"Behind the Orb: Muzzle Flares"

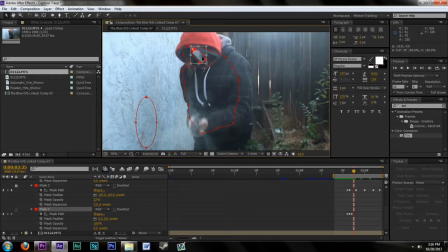But I did realize this will probably reflect a lot more than any of the other stuff we have here, and I really gotta make sure that shows.
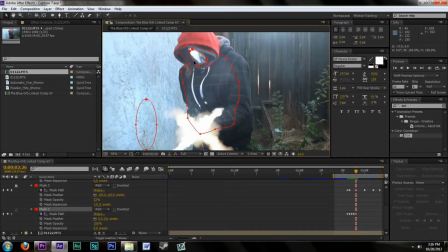It's very subtle, but it will, in real life, it would reflect more than anything else. What does that look like? We're gonna move this over here. We're gonna move this over here.
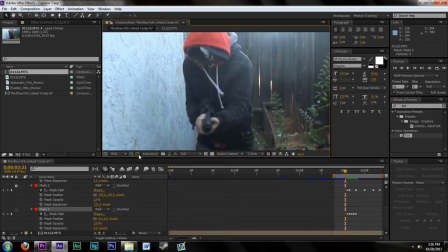Alright, cool. Alright, bring this up. Bring this one up. Angle this to turn it.
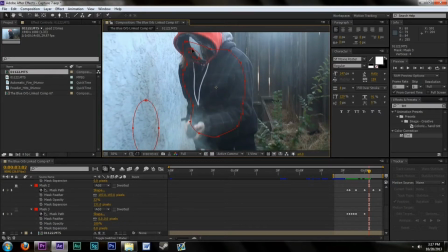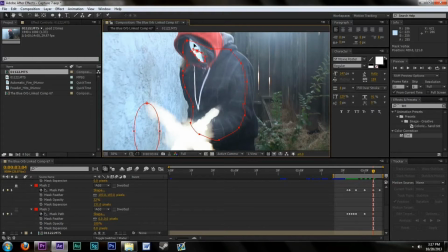And the reason why, I think as you can already tell, there is already a mask on top of this one. This is basically just making it light up even more, which is very good because we want it to look like this is shiny and reflective.
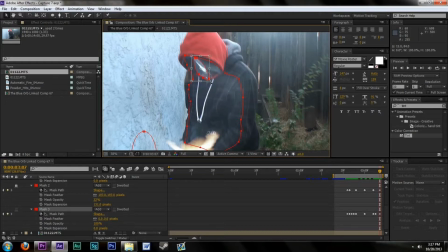Want to make it look like it's very extreme.
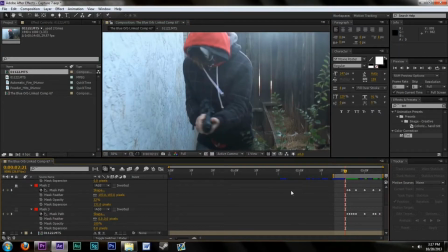Cool. Alright, so we got that. Let's see what that looks like. As obviously it's not been feathered out yet, so that's what we're going to do. We're going to feather this out a bit, and there we go. Bing, bing, boom, boom, boom, boom, boom. Yes, very subtle. I like how the thing on the wall is a little bit less, and my mask is nice.
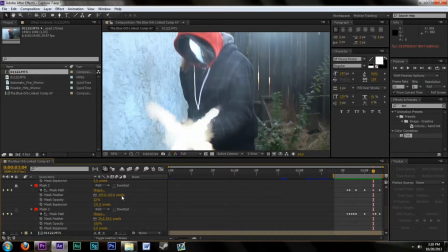One thing I am going to do is I'm actually going to copy this mask. I'm going to do this.
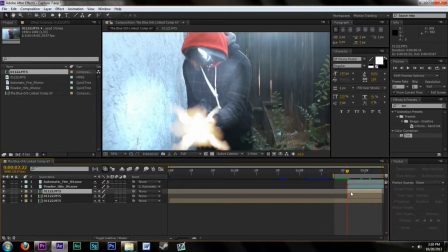I'm going to duplicate this layer right here, and I'm going to copy the mask, and I'm going to get rid of these two.
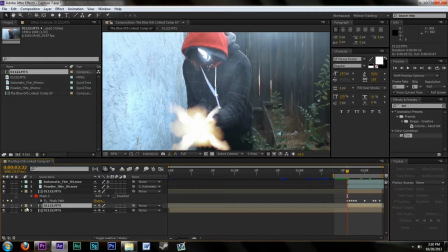And I'm going to leave this one right here. And I'm going to go on to this one. I'm going to get rid of the 3. And I'm going to have 3 on top of this one only. So now we have basically exactly the same thing we just had before. Except I moved the mask over. So now we got the first 2 masks right here on the bottom layer.
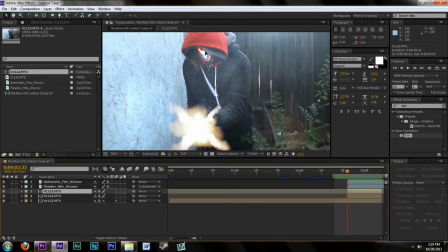And we have the 3rd mask on the mask. On his mask on this layer up here. And I'm going to go to our effects and presets. I'm going to type in glow. Gonna put glow, and I'm gonna put it on that layer right there, and we are going to make it glow a little bit.
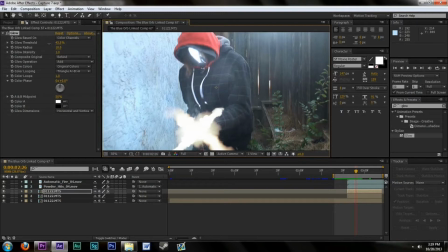So right there, that's a good shot. We're gonna maybe bring down the threshold a little bit, get the radius, bring that out, bring the threshold up a little bit more actually. Radius, bring this down.
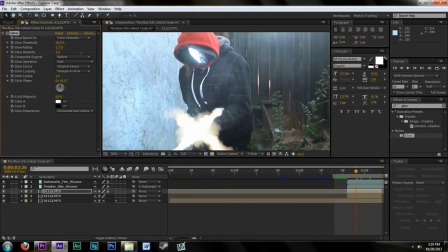There we go. That's kind of glowing off. Intensity. Yeah, about there, about there. Okay, cool. And what does that look like? The before and after. Okay, cool.
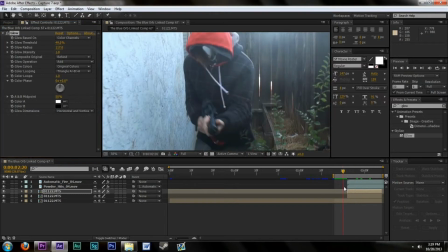That looks pretty good. Looks pretty good. Let's see what that looks like, if it's overdone or not.
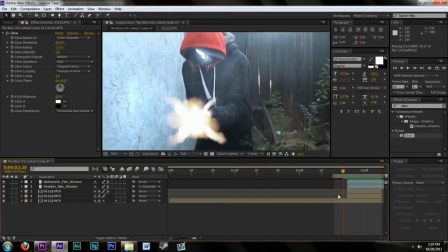No, it is not. I don't think it is.
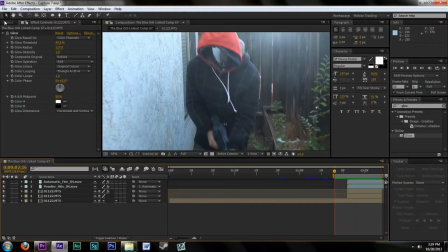Alright, one final thing I want to do is I want to look at all 3 of these.
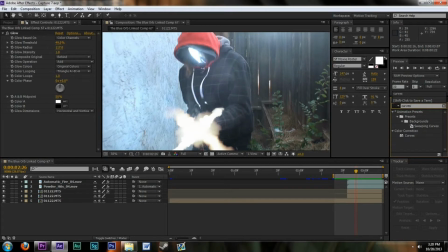I'm going to go to curves. Once again, we're going to bring curves on top of this layer. And we're going to bring up the reds because it's fiery. It is a fire. Yes, all the rest of the lights are not fiery, but this is a fiery.